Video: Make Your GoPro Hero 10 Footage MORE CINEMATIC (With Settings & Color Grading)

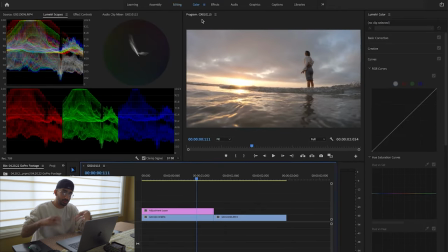And this is where we're gonna do all our color editing. Right, so we click an adjustment layer so that we know that the color edits are gonna be attached to that layer itself. And the first thing I like to do, since we shot in a flat neutral color profile, is oversaturate the colors so I know where they're at.
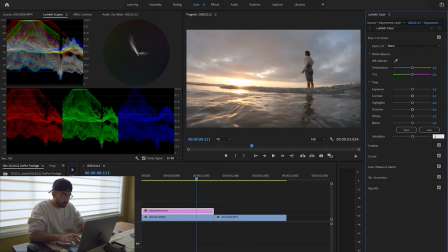So I'm gonna change the saturation to around 150, 170 is a good range in my opinion. And then what you wanna do later on, once you've figured out how you color it and whatnot, you can kind of desaturate and saturate as you'd like, right?
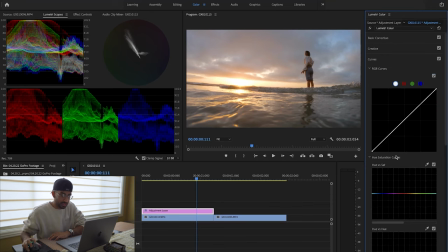So, now let's move on to curves. And curves is where we're gonna set like the tones of our image. We wanna watch for the highlights, the shadows, and all that cool stuff. I want this image to just be brighter all across the board, so I'm gonna go ahead into the middle of the curve and raise that up to around here.
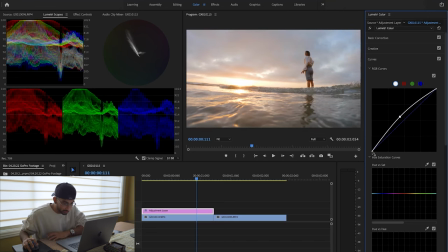And it's getting a little bit faded, so I'm gonna bring back some of the shadows. And I'm gonna go to the bottom left of this curve and drag it inwards a little bit. But I don't wanna make it so black that it kinda just darkens her face and you can't tell who's there. Right around here seems perfect. All right, fantastic.
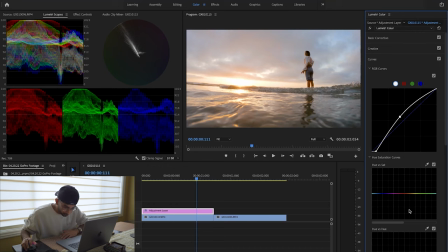Next, we're gonna go down to the hue versus hue. And this is where, in this curve right over here, this is where we get to change the actual colors of a specific color. So for example, I don't want this evening orange to simply be orange.
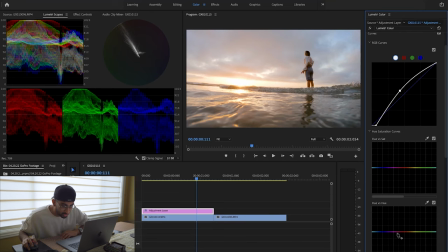I kinda like to change that up to make it look a little bit more surreal, closer to red and pink. So we're gonna click over here. So it's basically just aiming in the orange sections of the image. And we're gonna drag that up and kind of give like this more pinkish orange. I like that, I like that.
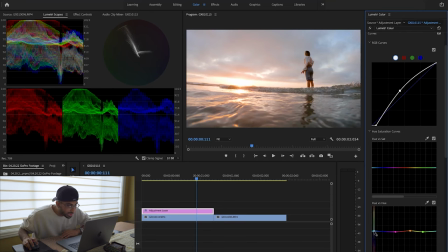And for the blues, because that's kind of the rest of the graph itself, I'm gonna drag that up to be more of like a teal, but not too teal, like just before it. Yeah, that's starting to look really good. The image is really starting to pop here. I think I wanna go back and add a little bit more contrast to the image.
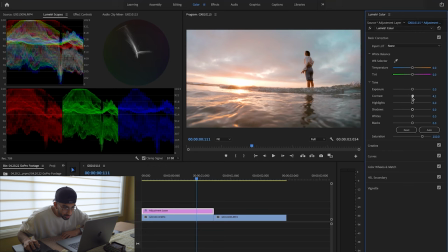So I'm gonna go to basic correction, go to contrast, drag that up to around, I don't know, 10? Yeah, 10. Here, let me just type that in, 10. That seems to do it. And then the shadows, lift that up.
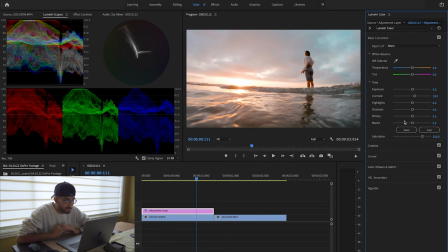Nope, just kidding, we're not gonna lift the shadows. And that looks fantastic. I would say this is a really good image to start off with. And now what I wanna do, since I'm set with the colors and how I like that, is I'm gonna make a copy of this adjustment layer and throw it onto my next clip, right?
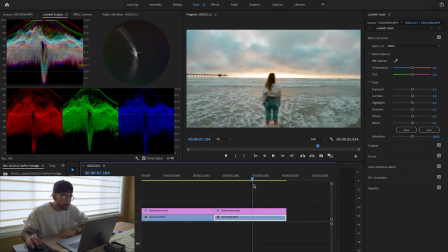So I threw it onto my next clip, and you can see it's affected that clip pretty well. It is off tone. You can see that it is like a little bit too green, a little bit too blue, and we're gonna adjust that right now. But we have the basis, and that's what's important.
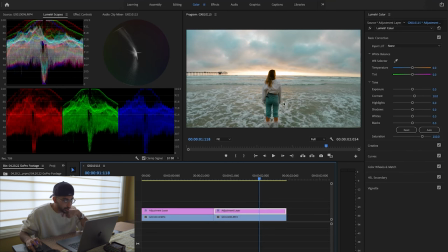So we know that the shadows of this image are like too green, and she herself is a little bit too orange. So what I'm gonna do is go back to curves first. We're gonna handle the orange. I don't like that much orange. So I'm gonna go into the hue versus saturation curve, right?
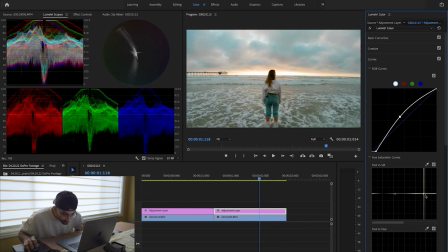And I'm gonna make a dot here and a dot here, so it targets pretty much just the oranges, and drag that down just a little bit, kind of to make her skin tone a little bit more acceptable to reality. And then we can see this weird green, it's not weird, this is actually the natural color of the ocean, kind of shadows.
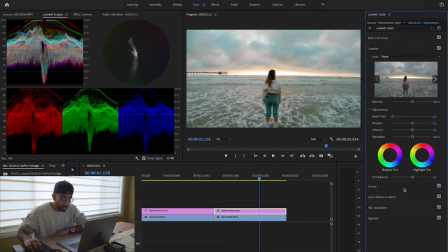So what we're gonna do is go to creative, and then we're gonna go ahead into the shadow tint and push that towards the blue. This blue and orange split is kind of like my go-to, especially because I work with sunsets a lot since I'm in San Diego.
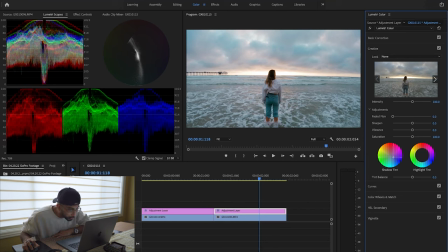And you can see that's already doing so much for the image. Oh, that looks gorgeous, this blue setup. However, it's a little bit too blue. So to counteract that, for the highlights, I want to tip them towards orange a little bit more while being careful of her skin tone.
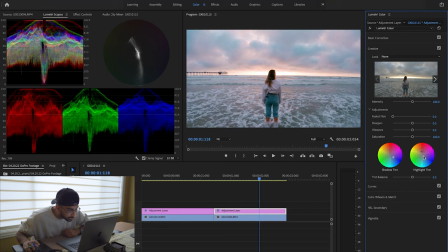So maybe like right around here. Oh, that looks fantastic. That looks dreamlike. Oh, yes. And then maybe if I play with the temperature up here in basic correction, I can tilt it even a bit more. Oh, that's a bit too orange. You wanna be really slight.